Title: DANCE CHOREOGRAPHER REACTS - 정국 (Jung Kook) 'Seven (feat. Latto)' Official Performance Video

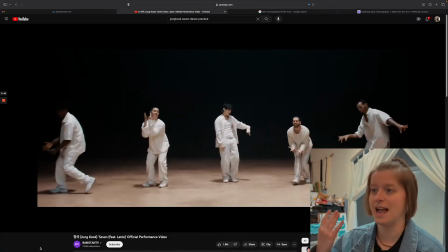You better count. Let's go.
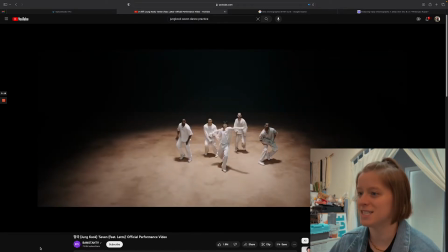Thank you for being there. It just makes sense. Yep.
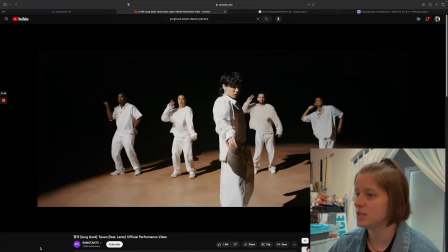Light change was great here.
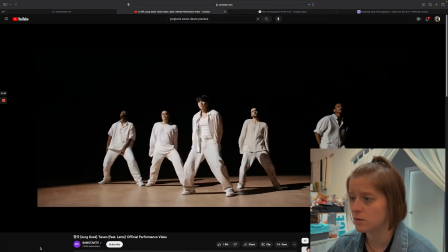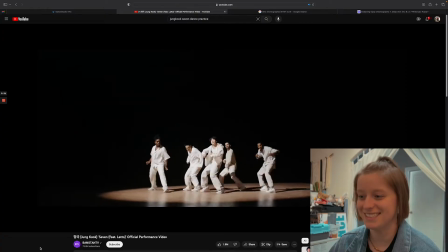Woo! Okay, James.
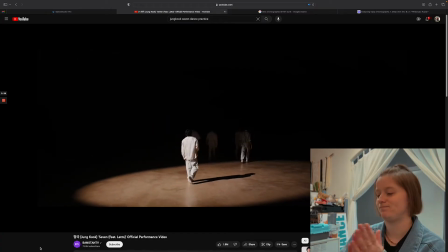Yeah. Man. That was good.
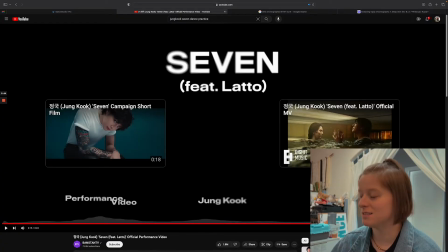That was good. I'm a fan. I'm a fan. Okay, so let's talk. Initial reaction. I really like the costume choice. A lot.
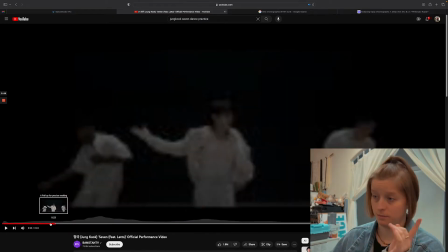because I think that it, because first example is the bass that they hit in the very beginning.
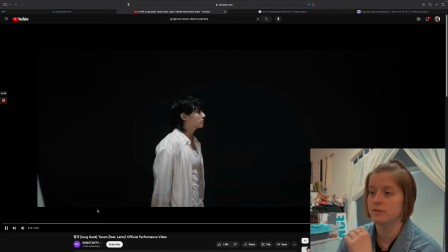Make it about right here. So you walk, so I have it on 0.75 just so it, we can see things a little bit more clear.
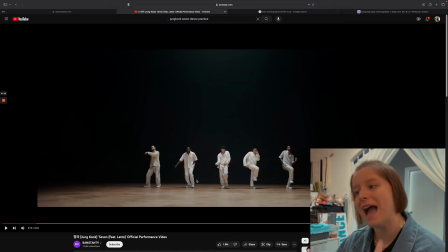That bass right there. So you saw them all go boom. And when you have clothes like this, a lot of them have a more like sheer material. Um, and they're a bit oversized as well, you're going to get that extra, that extra fabric is going to rebound even after your initial rebound is done.
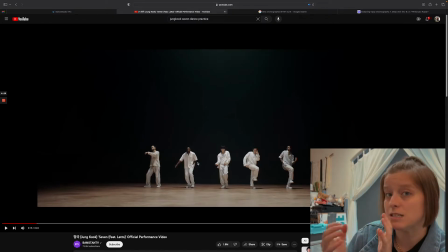And that's going to really help in the case if you want something to extend in longevity when you're trying to justify a particular sound.
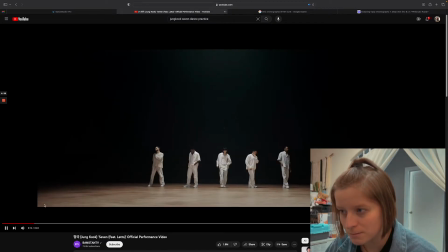So because of that bass, that boom, even though that bass isn't really there anymore, it's not, but it bleeds into,
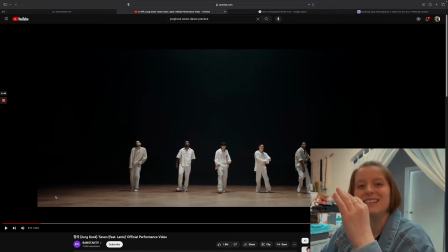it bleeds into the next uh right um but that that just really helped make it feel more full and i think that's the trend in all this choreo shoulders right there all of
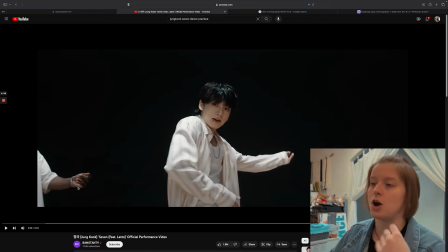it just is dragging it out and they're using their chest a lot in this an rmb this is an rmb aesthetic i don't think it's i don't think it's in the rmb like genre though because i think the bpm is a little bit too too quick and there's a lot of extra timbre
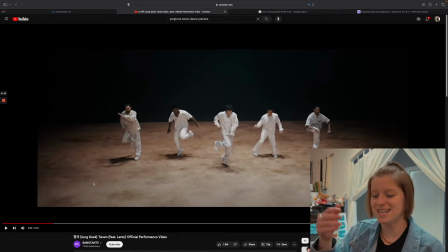that doesn't really match that so that bit right there waist and this position a lot of times waist you would think just here or here but they chose to do a high and a mid and that is honestly a more intimate position because whenever somebody's holding somebody by their head and by their
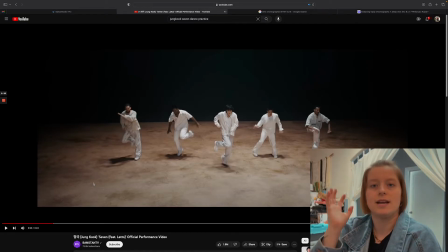waist and in media or when you've seen in real life it feels like they're really trying to like safeguard them and it's more intimate i feel and i feel like we've already established though like this is a super intimate type song especially the explicit um so it's it makes though that kind of
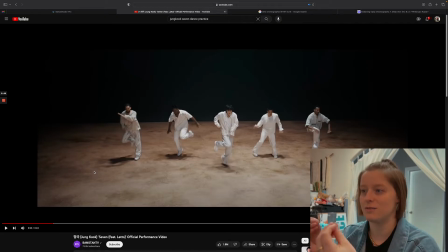choice is just i think it's it's tasteful in the fact that it's establishing that level of
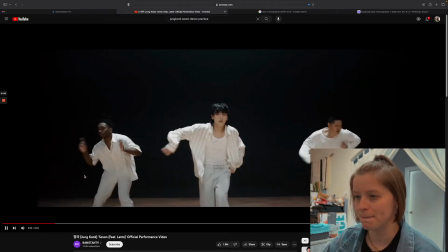intimacy in more of an easter egg way those
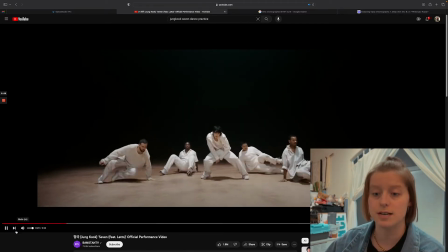are nice nice little nuances i like the nuances the dancers have the liberty to make whenever they're doing this this performance So,
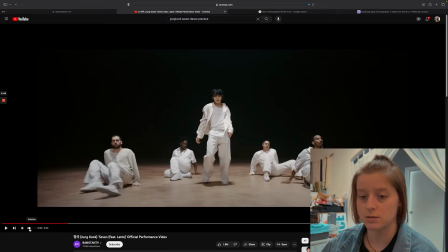like I said earlier, they're doing threading right here. So I'm going to turn it over just a little bit. A little bit of threading here.
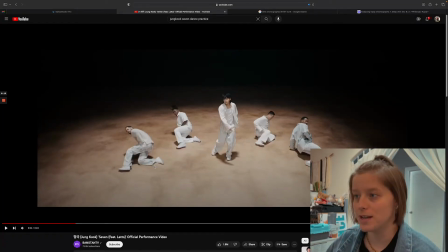And you also notice that they're repeating on both sides. And I think that that's appropriate for the song because when he's saying the phrase and repeating it. And so the choreography is making sense on a musicality standpoint. It is repeating it, but mirrored on both sides.